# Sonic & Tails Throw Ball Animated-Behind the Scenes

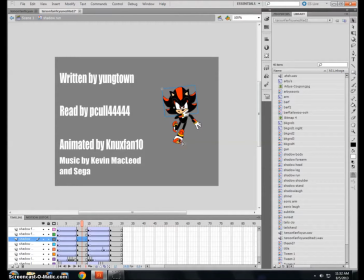I've been doing pretty much traditional stuff for the rest of this animation, just doing frame by frame, redraw each time, but this is a more professional Flash animation here. It's called a Flash puppet. So basically I cut up Shadow's body into little pieces.
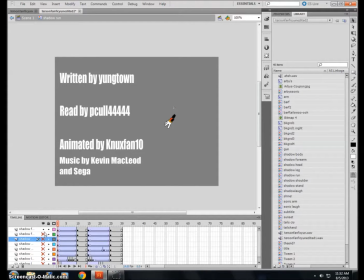Wow, that sounds incredibly dark and creepy when I say that out loud, but
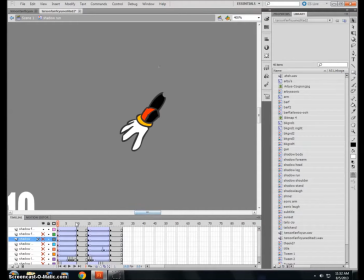basically, instead of animating it by redrawing it, I would just rotate it or move it a little bit, using things called tweens. If you know what those are. If you don't, well, whatever.
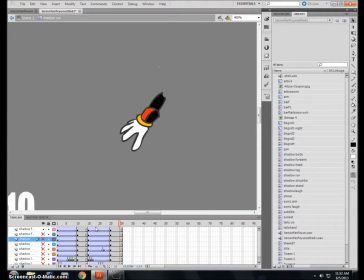It's a shortcut, I guess, put it simply. Just rotate it, and then, you know, back and forth,
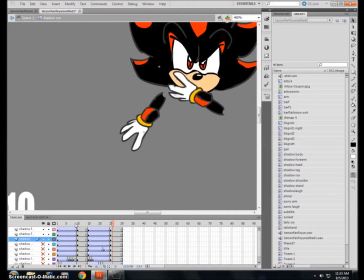and then tilt his head a little bit, make it more convincing. The only thing that I did redraw was the feet, the legs, because as he's going along, he has to curl his leg a little bit.
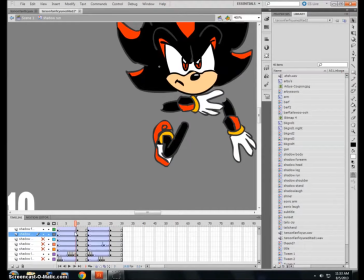So I redrew this, then I warped it a little bit, and then it makes a smooth sort of transition.
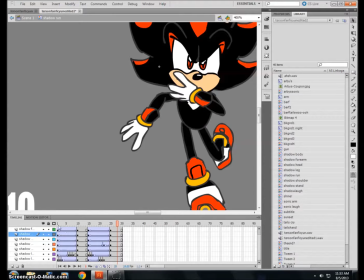But yeah, I was actually pretty proud with this. Like I said, I don't do this as much as I do traditional style,
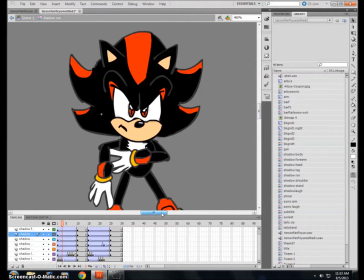but for things like this, it's nice because it looks really nice, really sophisticated, but it's really simple to do.
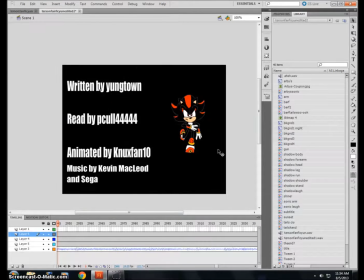And that's about it. Thanks for watching. Oh, right, one last comment on the side. My subscribership tripled with this last video that I did, so now I actually have a small amount of people who are actually paying attention to what I'm doing.
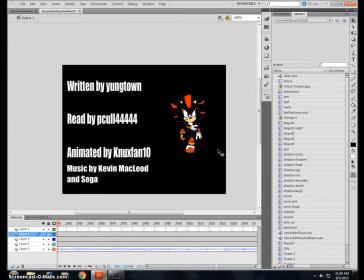I say thanks, and also I will be making a new video pretty soon. It won't be another animation, but I hope you like it anyways. it at that, and see you next time. I'll just keep it